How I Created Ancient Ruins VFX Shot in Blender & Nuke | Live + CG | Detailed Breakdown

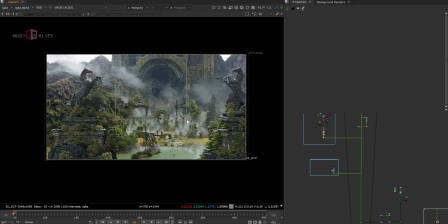And the birds again in the center of the frame, and extra mist.
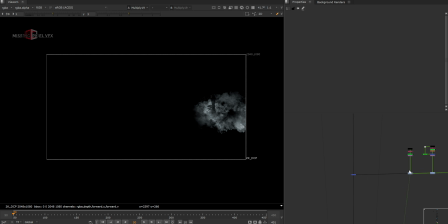So this mist just took 2D elements and again use some crypto mats and hold out thing just to make it looks, it's like sitting well with the environment.
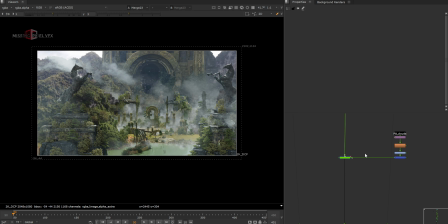And this is CG cloud. I'm keeping it very subtle because it's, if I don't do that and keep it like full here, it looks very weird and washed out. So I don't wanted to keep it like full. I just kept the values like 0.6.
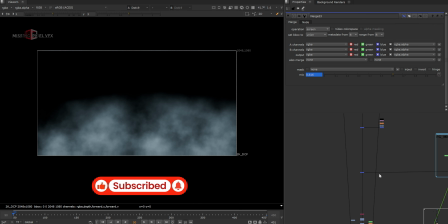And then FG mist is like, it's a noise, and just added it on top, so a camera will just go through the FG mist.
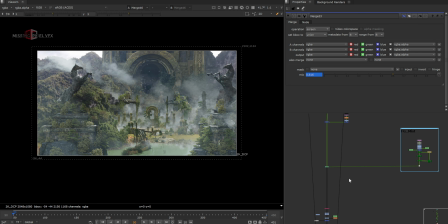It's like very subtle, but it will give more sense when you see shot in the play.
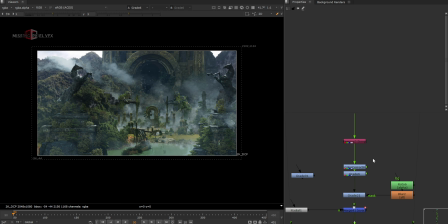And that's all about the comping. And did some overall grading on top of my entire comp to get some cinematic look to the shot, like just color correction, getting that cyan look, and vignetting thing that I always do to the shot, like the lensing stuff.
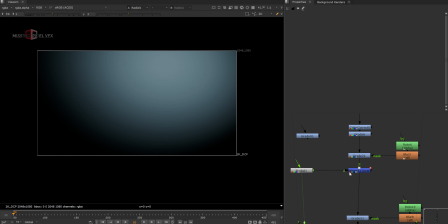And I think this one is, yeah, this radial node is just to give that sense of, you know, color variation or the gradiency in the shot.
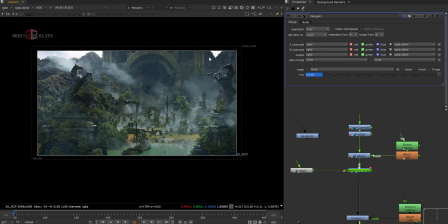Screen right corner, it looks a bit washed out, so it will give some misty feel there.
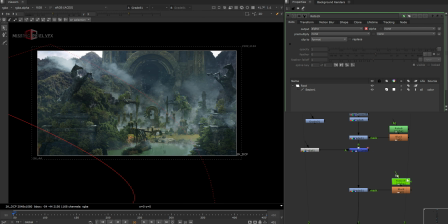And same in the reverse way, I took this shape here and made this area a bit darker,
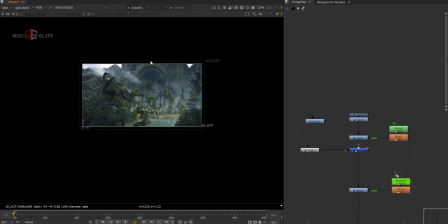so we get that nice gradiency from here to here, like this part is getting washed out and this is getting contrasty. Just the framing thing, and just to think the shot in artistic way.
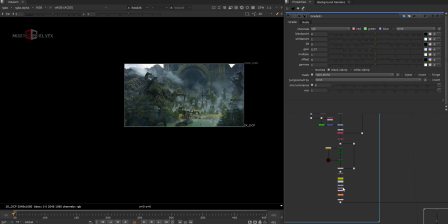So there is one thing when I added this CG stuff, so this was the undistortion thing I was talking about.
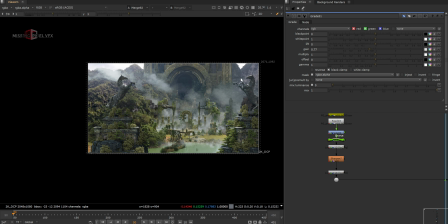So if I don't add that, we don't see the stretch in the CG to match with the plate. So plate has a stretch, so we want the stretch in the CG objects as well. And that's my entire comp.
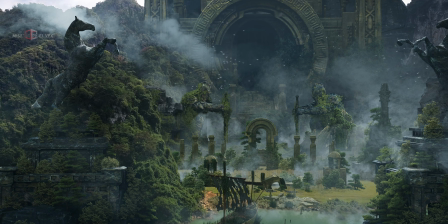So building this kind of shots is easy when you follow each and every step. So my suggestion would be just try to understand things first.
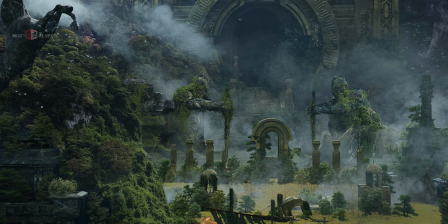If you think it's more complex to add or build this kind of shots, start with one object in the shot. Let's take, you just want to add this boat in the shot and just try that first.
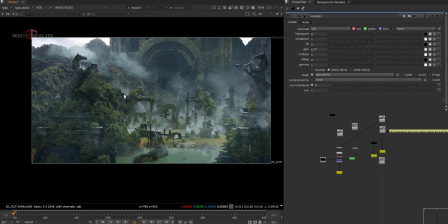Once you succeed, then go to the next point, like adding some extra details in the midground and then the background, and that way you can build a shot like this.
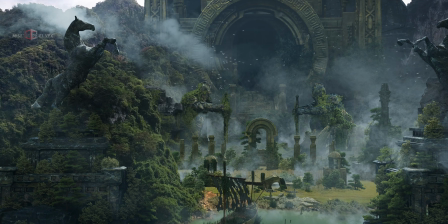And I hope you like this one, and I hope you guys have enjoyed, and let me know if you have any doubts or comments, and I will be happy to take a look.
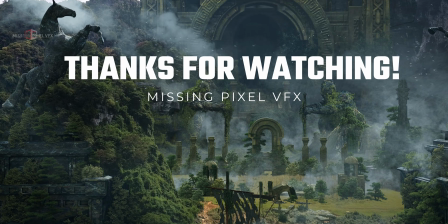See you in the next video. Thank you.